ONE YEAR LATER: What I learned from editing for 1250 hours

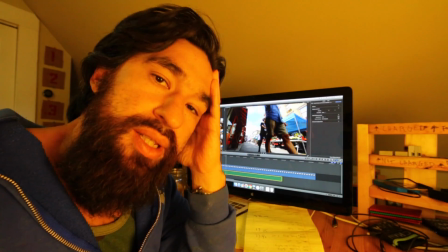250s
Do I like that one? This song is a really important decision for me because it's actually really emotional.
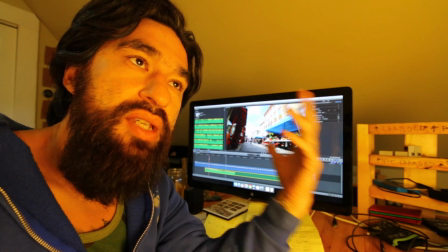258s
There's a lot of times where I'm like really sick of hearing a song, and if I'm sick of hearing it, I don't want to edit with it.
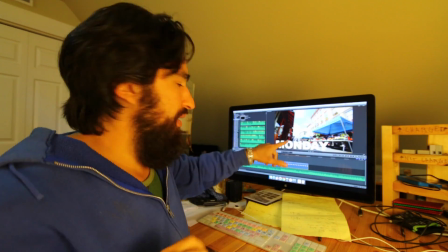268s
So I have an intro that can work. We put this thing Monday, Tuesday, Wednesday, Thursday, Friday.
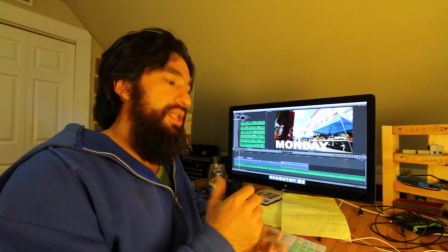274s
We made that decision up front. We could have done like September 27th,
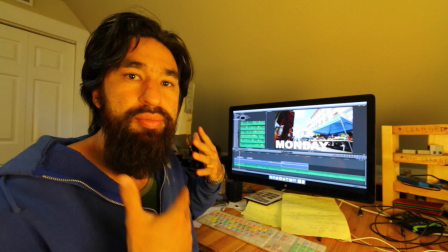278s
but we decided more important to us is to show people a regular week, a week that happens again and again and again.
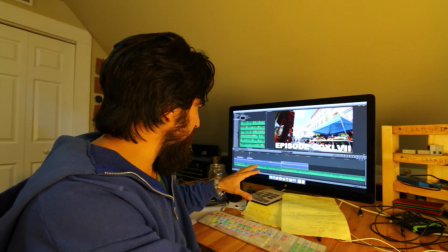285s
And I made this decision to put this like episode
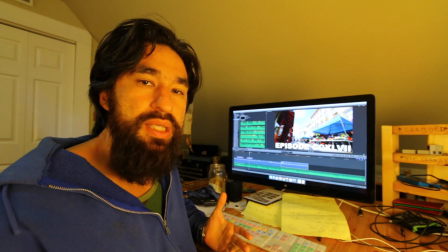290s
XXXLVII Roman numerals because I wanted to show people that this is a part of a series that you're watching.
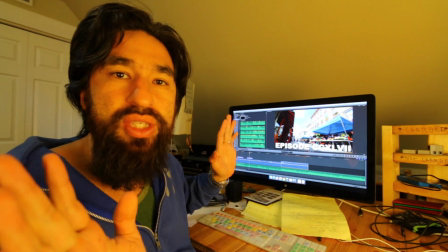297s
If you're just watching one of these, there's a bunch that you haven't seen that is not gonna make a lot of sense.
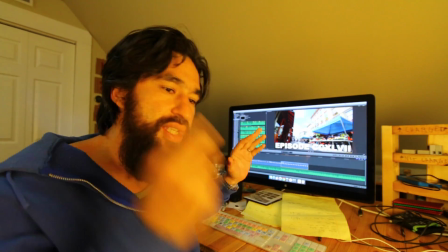302s
But the intro is super important. The music needs to be catchy, it needs to be quick, it needs to engage people right away.
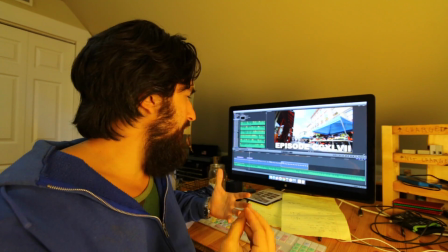309s
I want it to be high energy and interesting to look at. So this is what I have so far.
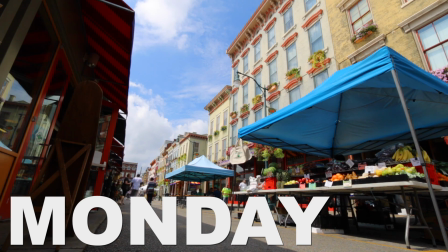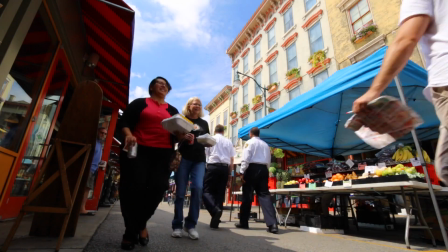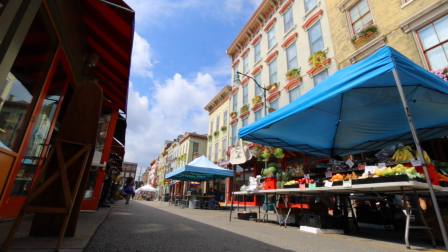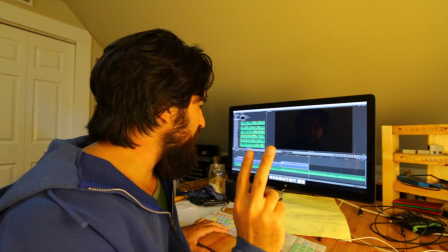331s
Which is okay, but there's two changes I feel like I can make. Do you hear these little beats right here?
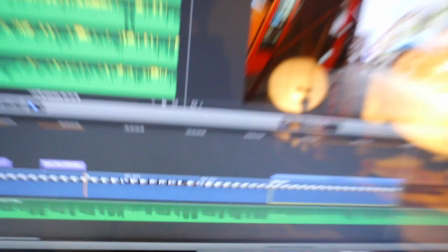337s
There, and a beat right there. And check it out. I'll play it right there.
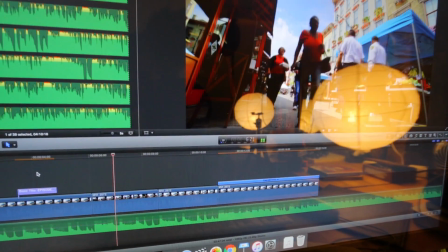343s
Bum, bum. And there's another one coming up right here. Bum, bum. So those beats are an opportunity for us to go above and beyond and show something visually where it like zooms in and highlights something unique. So let's try and fix that.
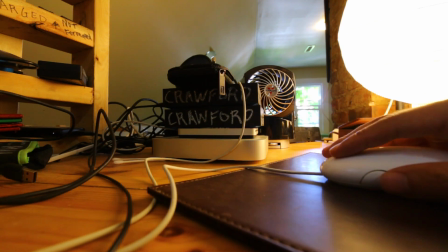Okay, here we are 5 minutes later. I think we got it.
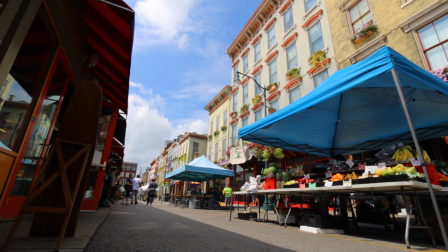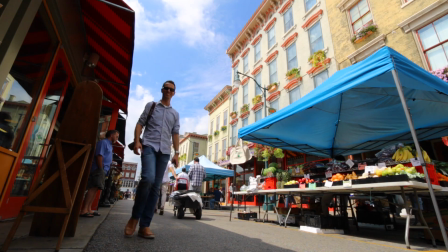This section is really fun for me because it's the main place I get to like really express and create and try and figure out new ways to keep people engaged and excited and figure out what looks cool. I really like it. Sometimes I spend 30 minutes on these sections and they last for like 12 seconds long usually. I would rate this one about a 6 out of 10.
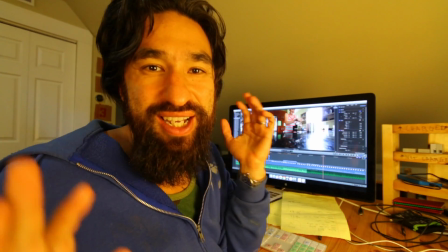407s
Now we're coming to the coffee grinding scene.
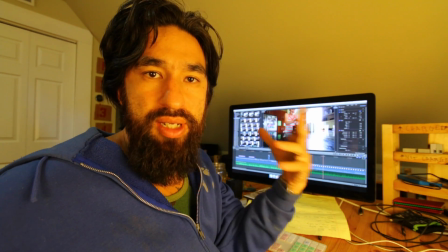409s
I have this in every episode, almost every episode, because it creates some sort of consistency and the audio is really nice.
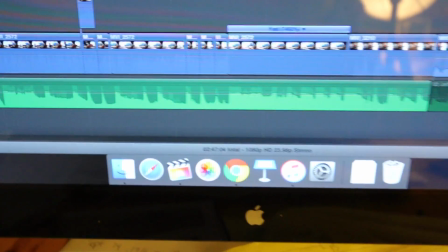418s
All of the video and audio clips are on this timeline right here, okay?
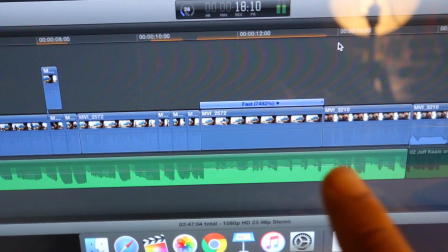423s
So that's video and the green down there is audio, like music.
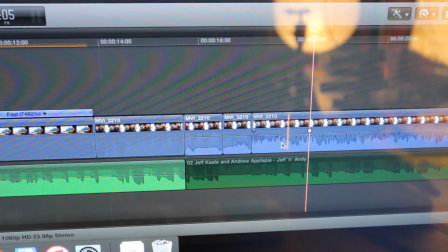427s
But you can see here that there's audio on the video clip there. There's different ways to keep people interested. One is by showing something visually interesting, and the other is just by what you hear.
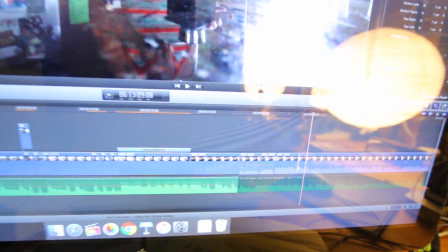439s
So I can look right here, and I can see what is interesting.
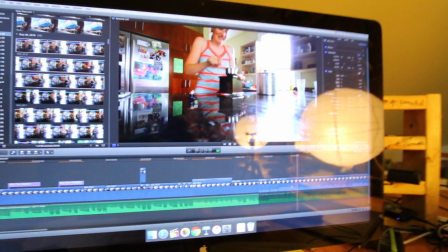444s
And sound is interesting.
It's good to be home.
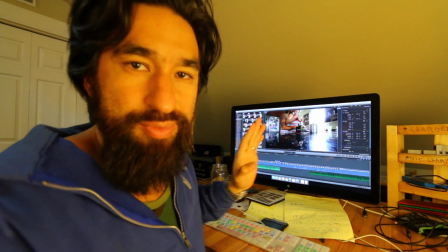450s
I have this one section in here.
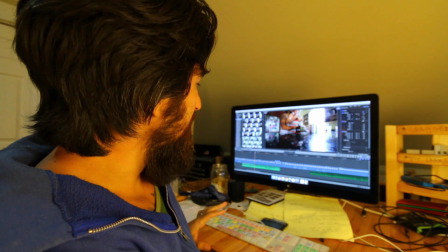452s
It's of Cami grinding the coffee, and then me cuddling, grinding Cami.
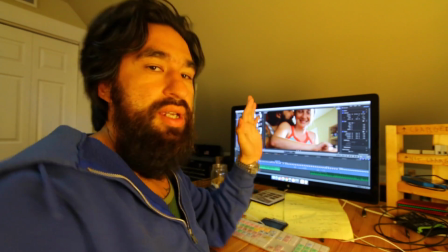460s
And I zoom in, and the reason why I put some of these marital, intimate,
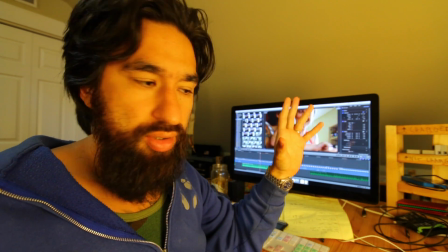467s
physical, lovey-dovey moments is not just to show off or to make people feel awkward, although sometimes it does feel awkward even to me.
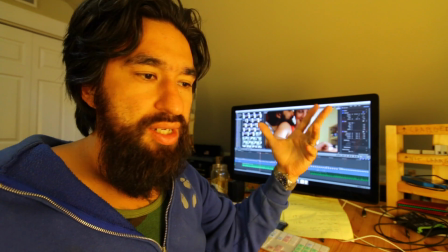476s
But if you're watching Netflix or a movie trailer, there's a ton of sex and nudity and weirdness.
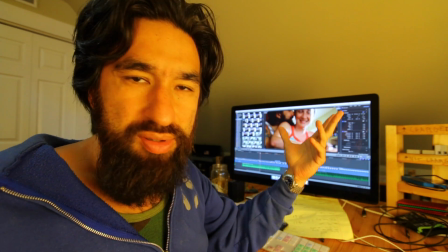483s
But the problem is, it's not with married people or moms and dads or parents of 6.
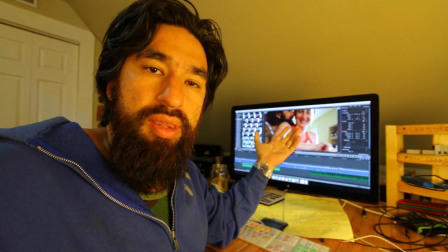490s
Is that how many we have? And I want to show people that this happens in our life.
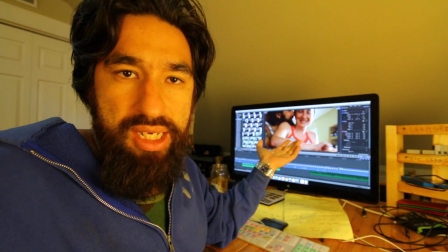496s
We're not making it up.